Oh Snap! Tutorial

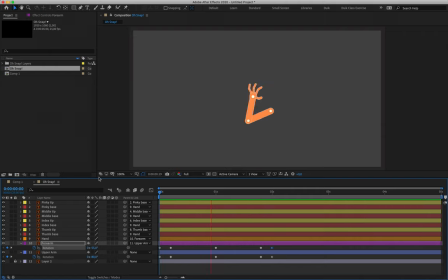(20:34)
And that brings our arm to rest. Alrighty. Moving on to the hand, so that's layer number 9, R for rotation. Let's create a keyframe. And we can leave the very first keyframe reading 0 degrees,
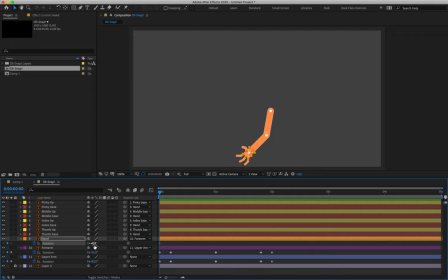(20:50)
because if you think about it, we don't often bend our wrists and move our hands unless we are contorting or sort of like moving our hands to perform an action, pick something up, write something down. Typically, if we're just moving our arms or like extending and bending our elbows, our hand doesn't rotate or move along with it.
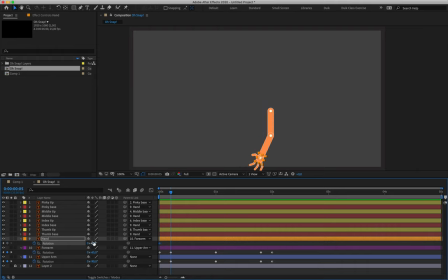(21:07)
So we can leave that at 0 degrees. As our hand comes down, I'll rotate that ever so slightly, so that can maybe read like negative 10. First keyframe for layer 9 reads 0 degrees, second keyframe reads negative 10 degrees.
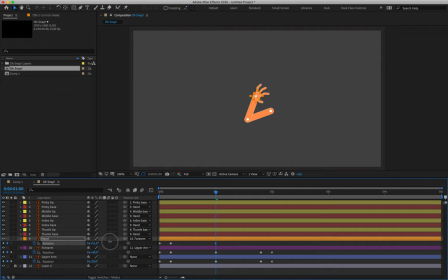(21:24)
Coming up for this major motion over here, we're going to rotate the hand quite a bit, so I'll make that positive 30, positive 30, and we'll copy and paste the keyframes again at the end. So second last keyframe, last keyframe.
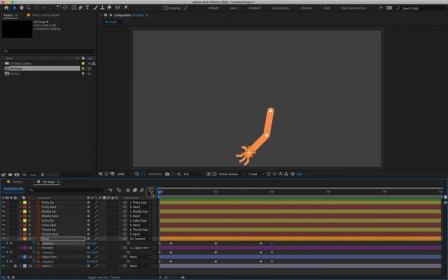(21:45)
And you'll see that as we do this, as we move up the list, as we go layer by layer, we start adding more and more feeling, more and more believability to the motion involved. All right. Now, let's do our fingers for this opening sequence here,
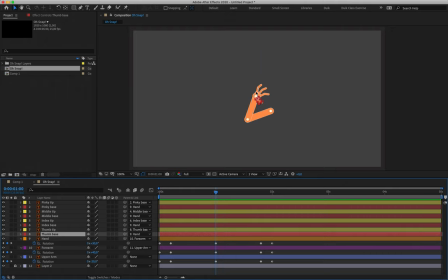(22:01)
because obviously at some point up here, our fingers need to overlap as though they're actually snapping, which is great, we can do that. But at the very start, what I'm going to do is I'm going to grab layers 1 down to 8.
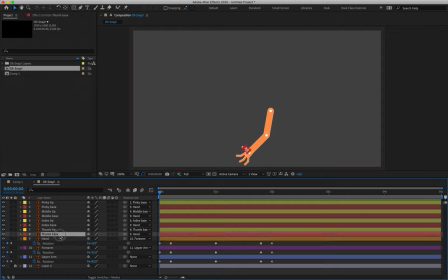(22:16)
Maybe for the sake of the tutorial, let's do the bases first and then the tips, and it'll sort of hopefully make a bit more sense to you guys.
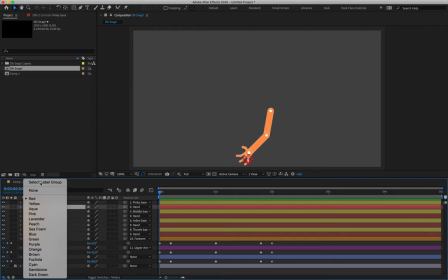(22:21)
So, selecting one of my little red blocks, choosing select label group, so that's going to select layers 2, 4, 6, and 8.
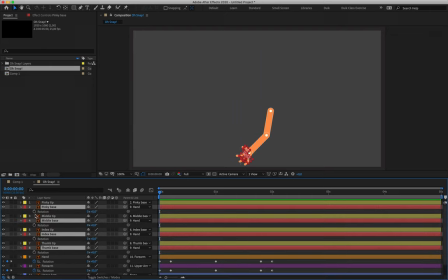(22:29)
I'm going to hit R for rotation at the start of my timeline and create my very first keyframe.
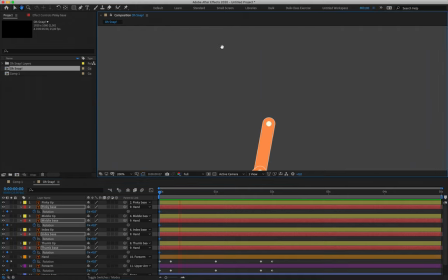(22:34)
And we can kind of zoom in here to see what's going on.
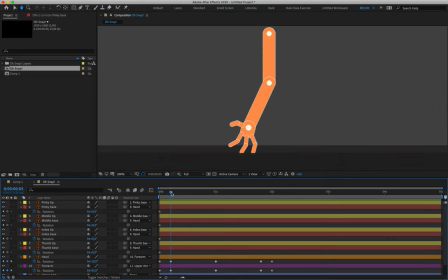(22:41)
This shortcut is frustrating me. Okay. So we've got the first keyframes set for our finger bases. Now, for this motion of our hand coming down, we want our fingers to spread out a little bit. So what we're going to do is, with pinky base, I'm going to set that to negative 10.
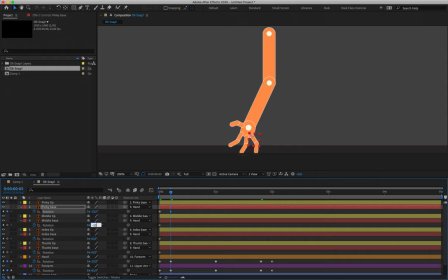(23:02)
Middle base, I'll set that to negative 10 as well. So that's layer 4, second keyframe reads negative 10. Layer 6, second keyframe reads negative 10. And then the thumb, layer 8,
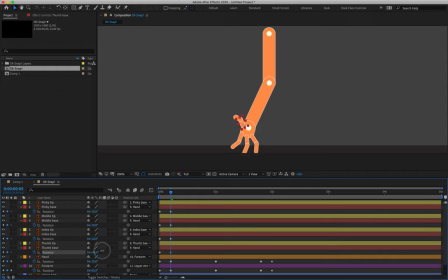(23:18)
this is going to read a positive number because the thumb is going to be rotating upwards in order to open the fingers out slightly. So I'm going to have the thumb read positive 10. The second keyframe for layer 8 reads 10 degree rotation. All right.
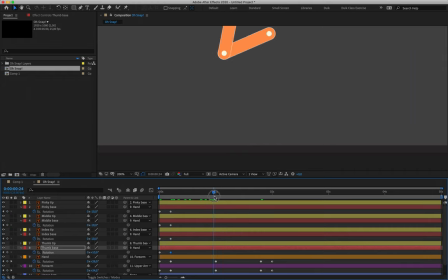(23:38)
Then we'll go out to our third set of keyframes here.
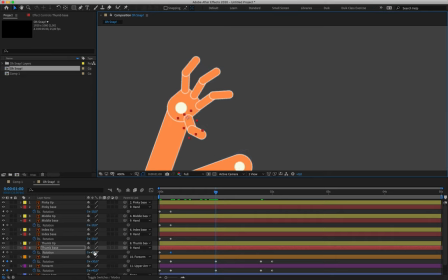(23:45)
And we can just do a very basic pose for these, so I know that my thumb is going to come in slightly. I'm not too worried about the numbers just yet. I'll read those to you once we've got them in place, but this is just planning out where those bases would be, essentially.
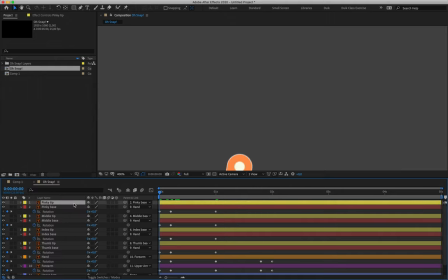(24:04)
Going back to the start, let's grab simply by clicking on the little yellow square here, select label group, hit R to bring up the rotation values for layers 1, 3, 5, 7, and we are then going to create rotation keyframes for them there at the start of our timeline.
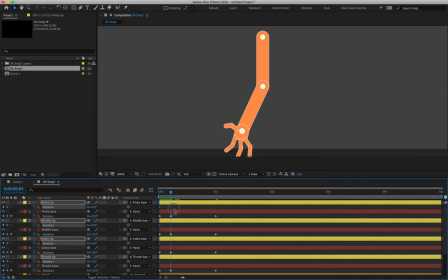(24:23)
We can then go to where our fingers are splaying out slightly. So layer 1, my rotation will read negative 10. Layer 3, my rotation will read negative 10. Layer 5, my rotation will read negative 10. And then lastly, for that thumb tip, that can be positive 10.